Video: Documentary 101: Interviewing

The bulk of information in any documentary comes from interviews. Because of this, thorough preparation of your crew, your talent, and your location is crucial to getting your documentary story told.
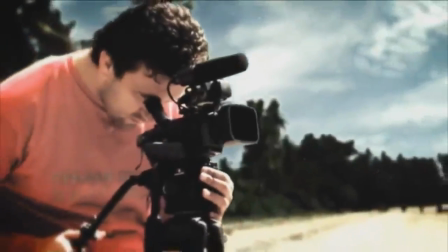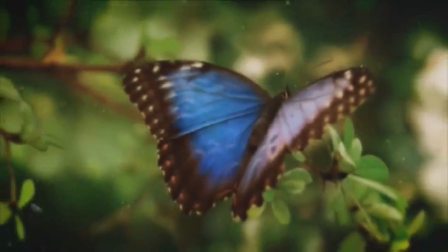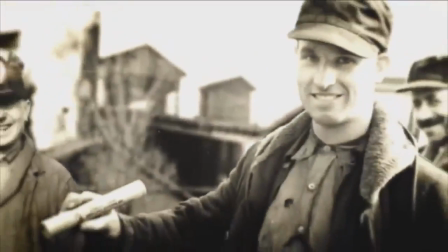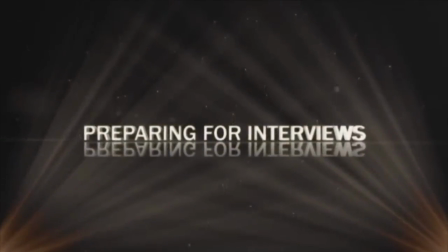Among all the craziness that goes into making documentaries, interviews can actually be the easiest, most informative, and fun parts to do. Of course, that's only if you start off right.
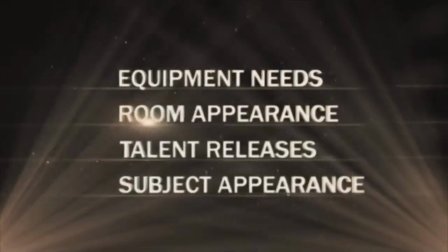0:54 So to help you get off on the right foot, we'll show you what equipment you'll need, give you some tips on how to make a room look great, what you should include in your talent releases,
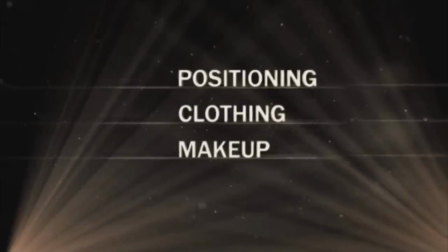1:02 and how to make sure your subjects look great on screen as well. Lastly, we'll dig deeper into subject appearance by showing you how to get good subject positioning,
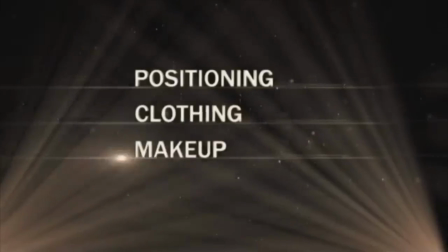1:11 what kinds of clothing work well for the screen, and how to overcome facial and lighting problems with makeup. The key to any good shoot is having the right equipment.
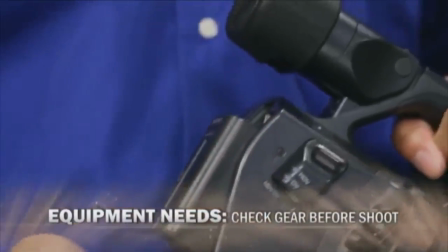1:19 Since it's better to be safe than sorry, it's always a good idea to check your camera, audio, and lighting gear the night before the shoot to ensure it's working properly.
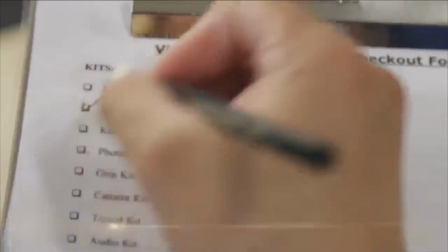1:27 There's nothing worse than showing up on a shoot with broken equipment. It's also a good idea to make a checklist with the equipment that you'll need for the interview.
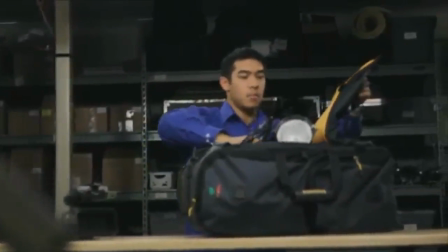1:34 This way, you can be sure you have all the equipment before you leave your studio. Amongst your equipment, you'll want to bring a lavalier microphone to capture audio.
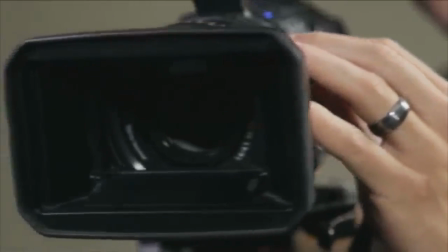1:41 These kinds of microphones are small enough to let the subject forget that they're even being recorded, which helps them to feel more relaxed and open when speaking in front of the camera. It's also good to consider what lights you'll be using for the shoot.
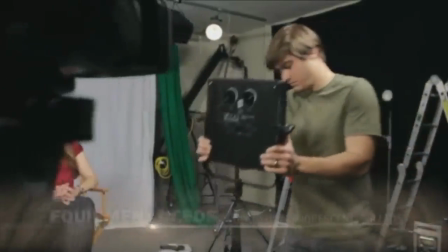1:52 Since incandescent bulbs can heat up a room rather quickly, it's a good idea to use lamps that produce less heat, such as fluorescents or LED lights.
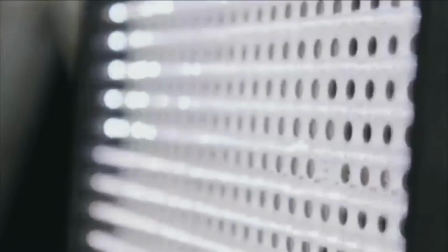1:59 Though they're more expensive, they can stay on longer and will help your subject feel more comfortable.
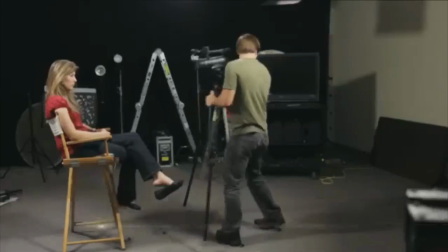2:04 Lastly, since cameras are often intimidating to interview subjects, you want to back your camera off from your subject as far as your zoom lens will allow. This gives your subject more room, gives the shot a shallower depth of field, and makes your subject a bit less nervous, which can lead to better interviews. Of all the factors in an interview setup, the room appearance can be the most nerve-wracking. However, room appearance says volumes about the character of your interview subject. Because of this, arriving at least an hour early to any interview is a great idea.
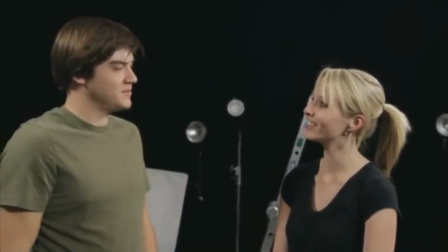2:31 This will give you the time to discuss any changes that the room needs with owners, and to set up lighting before the interview begins.
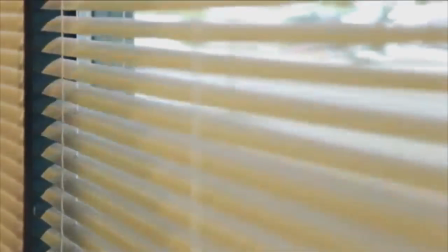2:37 This will also be the time to close the shades or apply CTO gels to windows for lighting purposes,
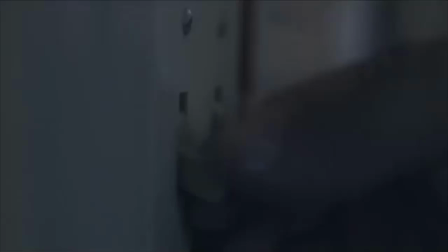2:43 turning off lamps and overhead lighting, and to move chairs and tables to get more room for your equipment.
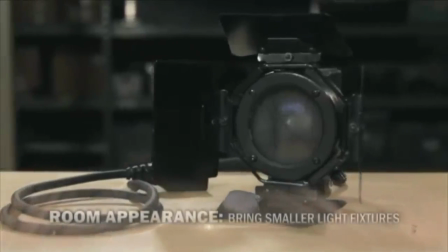2:50 Also, if you want to highlight props or areas of the room, you'll want to make sure you have smaller light fixtures with barn doors so you can give the objects the attention they need. Now, if you don't have much setup time, using a camera and lens that can get a very shallow depth of field is really helpful.
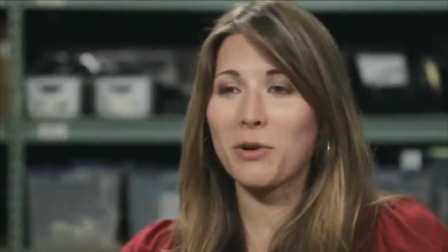3:05 With it, you can simply knock the background out of focus, which draws attention to your subject and covers up any mistakes the room may have. Staying legal in documentaries can save you from losing your money and your reputation, so signed talent releases are a must.
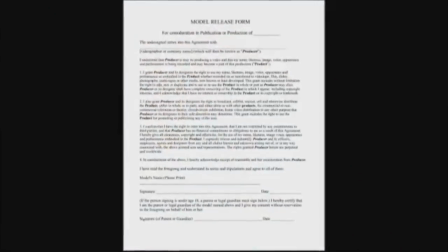3:18 These releases should be written by a media lawyer and should include at minimum the name of your subject,
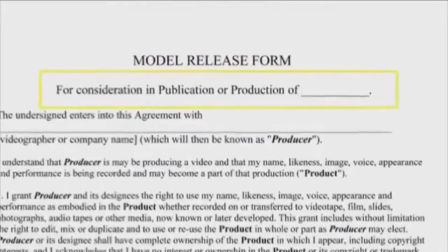3:23 the subject contact information, the title of your project, what kind of compensation will be given to the talent,
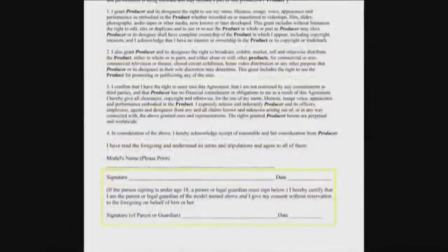3:30 where you'll be using the footage, and of course, a signature from both the subject and the filmmaker. It's also generally easier to get this signed before the interview takes place, since subjects can sometimes get nervous if it's done afterward. The last factor you'll want to consider before an interview begins is your subject's appearance. Interview subjects are almost always apprehensive about being on camera to begin with, so you'll want to consider ways to make your subject look better on screen by positioning them correctly, making sure they are wearing camera-friendly clothing,
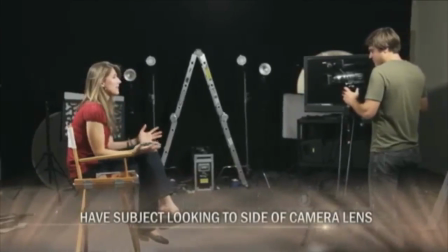3:57 and applying makeup when needed. Unless your subject is directly addressing the audience, it's a good idea to have them looking a bit to the left or right of the camera's lens.
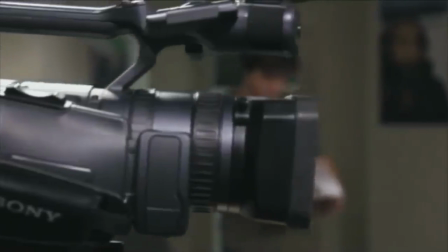4:06 Subjects tend to feel most comfortable and relaxed talking to a person rather than a piece of equipment, so make sure you have someone standing with their eyes at the same level as the camera.